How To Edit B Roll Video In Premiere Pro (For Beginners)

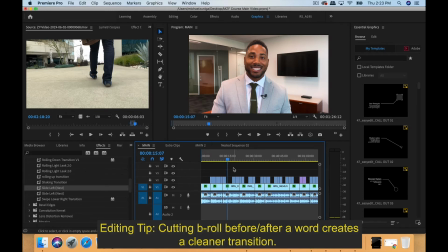(12:20)
I just like to do that just because it makes the cuts cleaner when it comes to B-roll and interview clips.
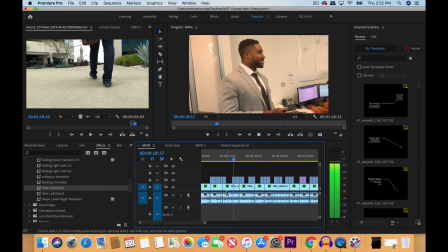(12:27) And this form of radical transparency has led to my success as a tax strategist as well as a real estate investor.
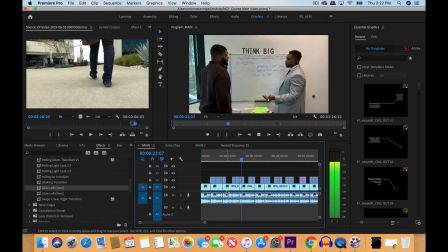(12:33) I spend my time now educating real estate investors.
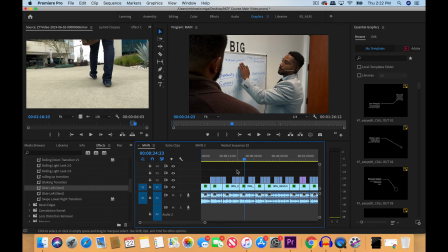(12:38)
So I chose these certain clips because it shows Carl teaching and it fits with what he's saying. Okay, let's keep moving.
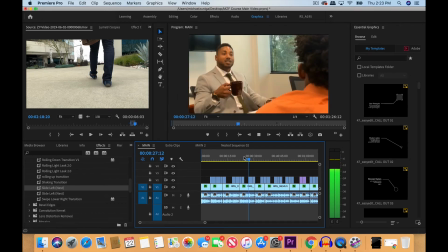(12:47) Investors and business owners on how to leverage the tax laws to offset their income in combinations with their goals and visions.
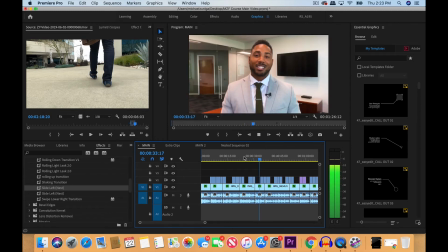(12:54) My success habits stem from those I follow, such as adopting the habit of.
Now, also too, these gaps right here, which is clips of him speaking, I like to leave enough space in between.
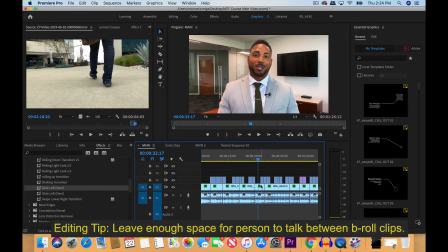(13:09)
I don't usually maybe around 3 seconds, 4 seconds, depending on what he is saying. I like to keep enough space so that he gets his point across in each of these gaps until I start adding the next B-roll clips.
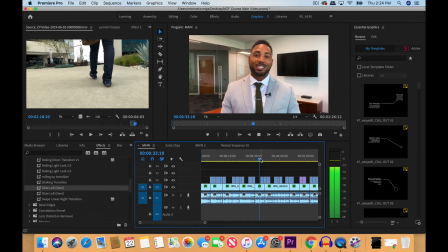(13:24)
Okay, now let's keep moving.
As I follow, such as adopting the habit of waking up at 4 a.m. to work out.
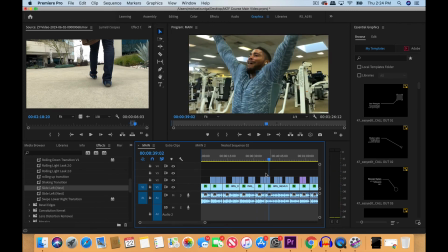(13:30)
I wake up at 4 a.m. because I believe in So here, this is when he starts talking about working out. And that's why I started adding these workout clips. And I added this clip here to start the scene of working out because
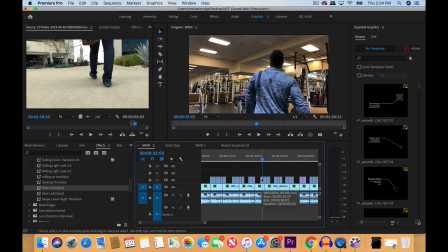(13:46)
it kind of like gradually brings you into that setting. It's him walking into the gym, you're following him as he's walking to the gym, and then after that, that's when I start adding
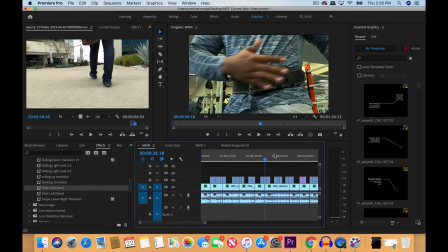(13:58)
clips of him setting up, putting on the weight belt, and then him actually working out.
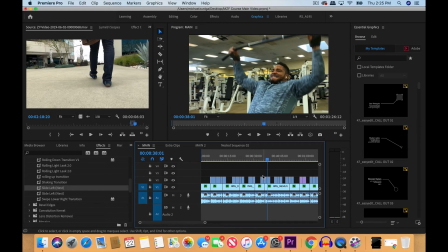(14:05)
It's kind of like a gradual progression. Instead of just fully throwing in a clip of him working out, me personally, I like to ease the viewer into that scene. But also keep in mind, it's up to you. You know, this is my personal style and this is what I like to use.
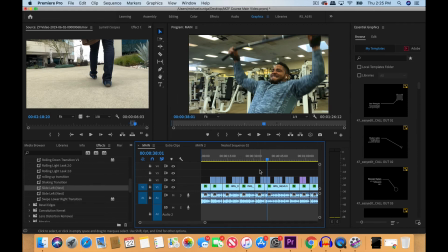(14:25)
But when it comes to B-roll, and editing videos, there's no rule. There's no set rule that you really have to follow. It's up to your own creativity. But let's keep moving here.
My body to its limits, right in the morning, doing the hardest thing I possibly can, right at the start of the day.
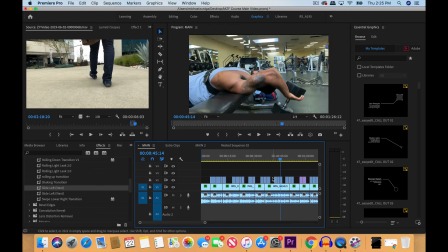(14:44)
So that when I'm faced with difficult, you know, I like to switch up the B-roll.
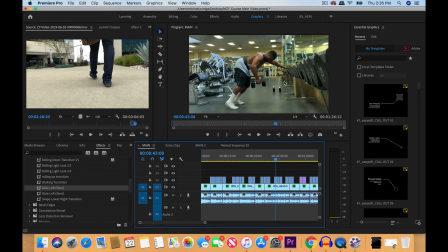(14:49)
So for example, we have kind of like a wide shot here showing his full body, and then I possibly can right up.
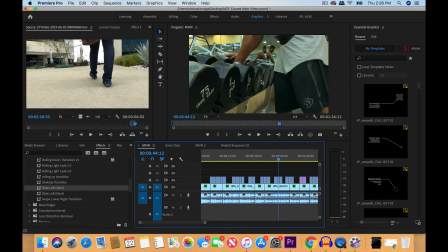(14:57)
Then we show kind of like a close-up of him picking up a weight at the start of the day,
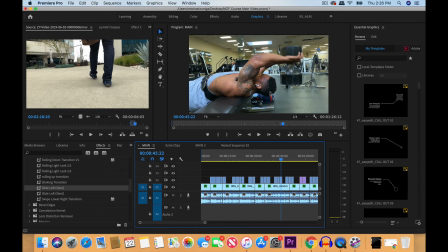(15:04)
so that, and then now it goes into the next clip of him using that weight for this exercise. So it goes in a sequence. It's not jumping back and forth.
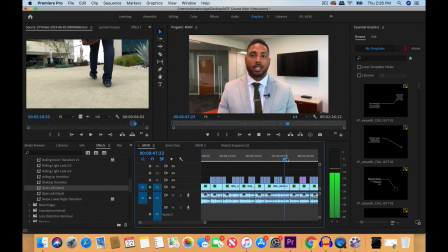(15:18) When I'm faced with difficulties when I get into the office, I have the mental toughness to handle those problems.
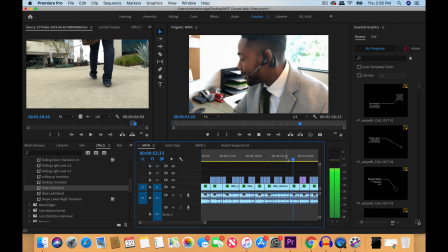(15:23) I've established awareness to time management.
So now we're back into the office. I added some scenes with him speaking on the phone, walking, just kind of like a mix.
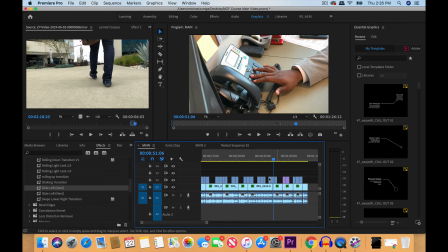(15:33)
And also too, I'm gonna go back here
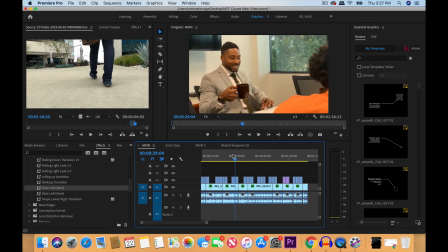(15:38)
to these clips because offset their income in combination. The reason why I chose this, these are two different settings. This is in the conference room when we filmed the conference room.
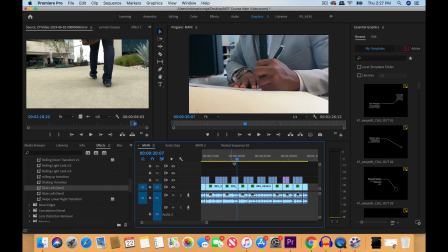(15:50)
This setting is in his own office, but I did notice that Carl is holding a pen.
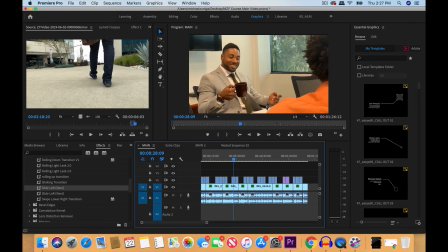(15:56)
So the reason why I chose these two clips together is because of the pen. It kind of like fits together because he's writing.
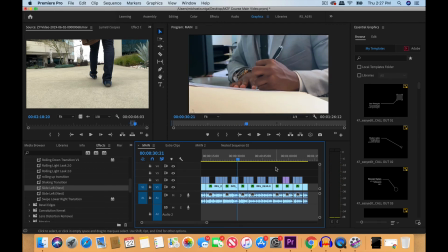(16:05) In combinations with their goals and visions.
Okay, so this is kind of like my thought process when I'm adding B-roll. I'm trying to find what two clips fit together and how to keep the story moving along.
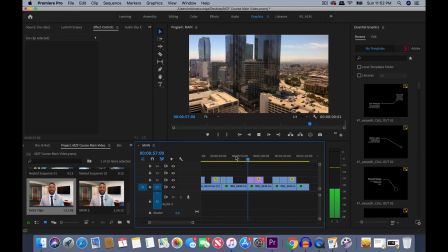(16:21) Success habits that you can implement into your daily life. As we pursue this journey towards financial freedom, I promise to hold you.
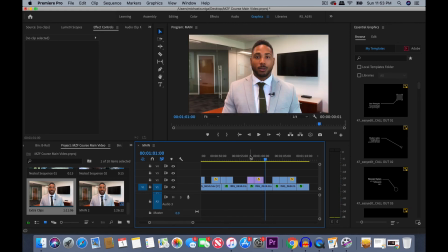(16:29)
Okay, so in this section, I added time lapses for the B-roll.
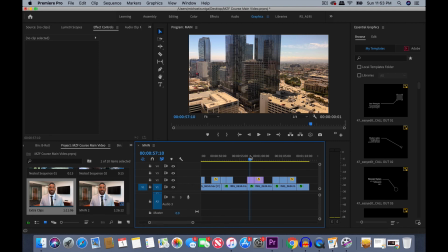(16:34)
And the reason why is because Carl is now starting to talk about the big picture. And I felt that adding a time lapse of the big city would be fitting. And instead of having just one time lapse, I decided to add another time lapse so that it stays continuous.
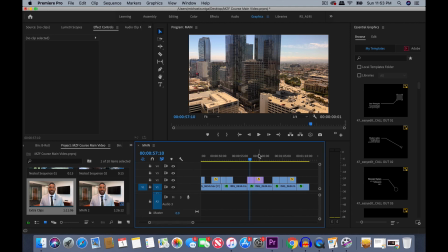(16:49)
And that's why I added this time lapse of Carl and his team in the office.
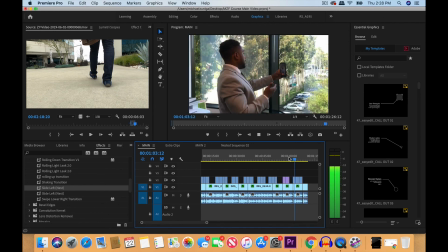(16:55) I promise to hold you accountable to your success habits. I plan to be your guide as you remain steadfast on building wealth in today's day and age.
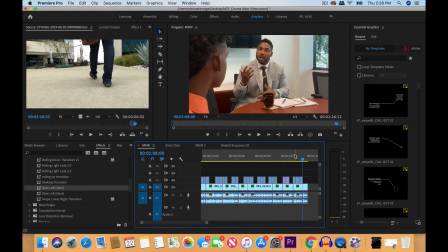(17:04)
All right, and I chose these clips right here, a clip of him on his phone.
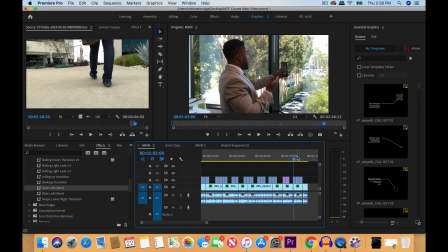(17:10)
It looks like an Instagram story giving his advice to his viewers.
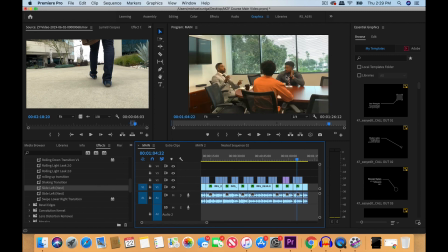(17:16)
And then this clip here with his team, kind of like a wide shot showing the whole office.
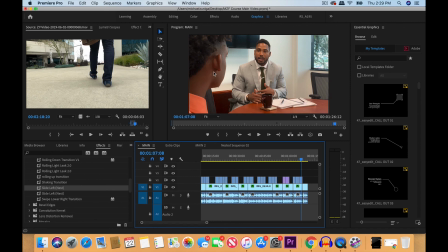(17:21)
And then the next clip is an over-the-shoulder shot right here where Carl is giving advice. Now that fits with what he's talking about with him being the guide to the viewer. All right?
It's day and age. I'm Carlton Dennis. Let's begin our journey today.
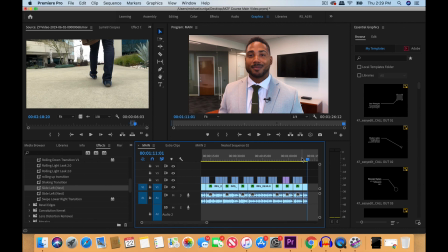(17:39)
Keep in mind that I may make changes here or there to certain B-rolls. I may go back and realize, maybe another B-roll clip fits better. I like to just grab and go. Find the best B-roll that I like at that moment and place it in there.
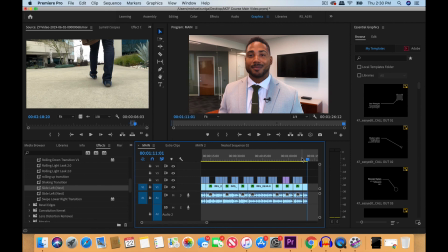(17:58)
Because over time, as you go on through the editing process with the B-roll, it's going to get your creative juices flowing. So now that we have our B-roll set here, the next step is to add effects.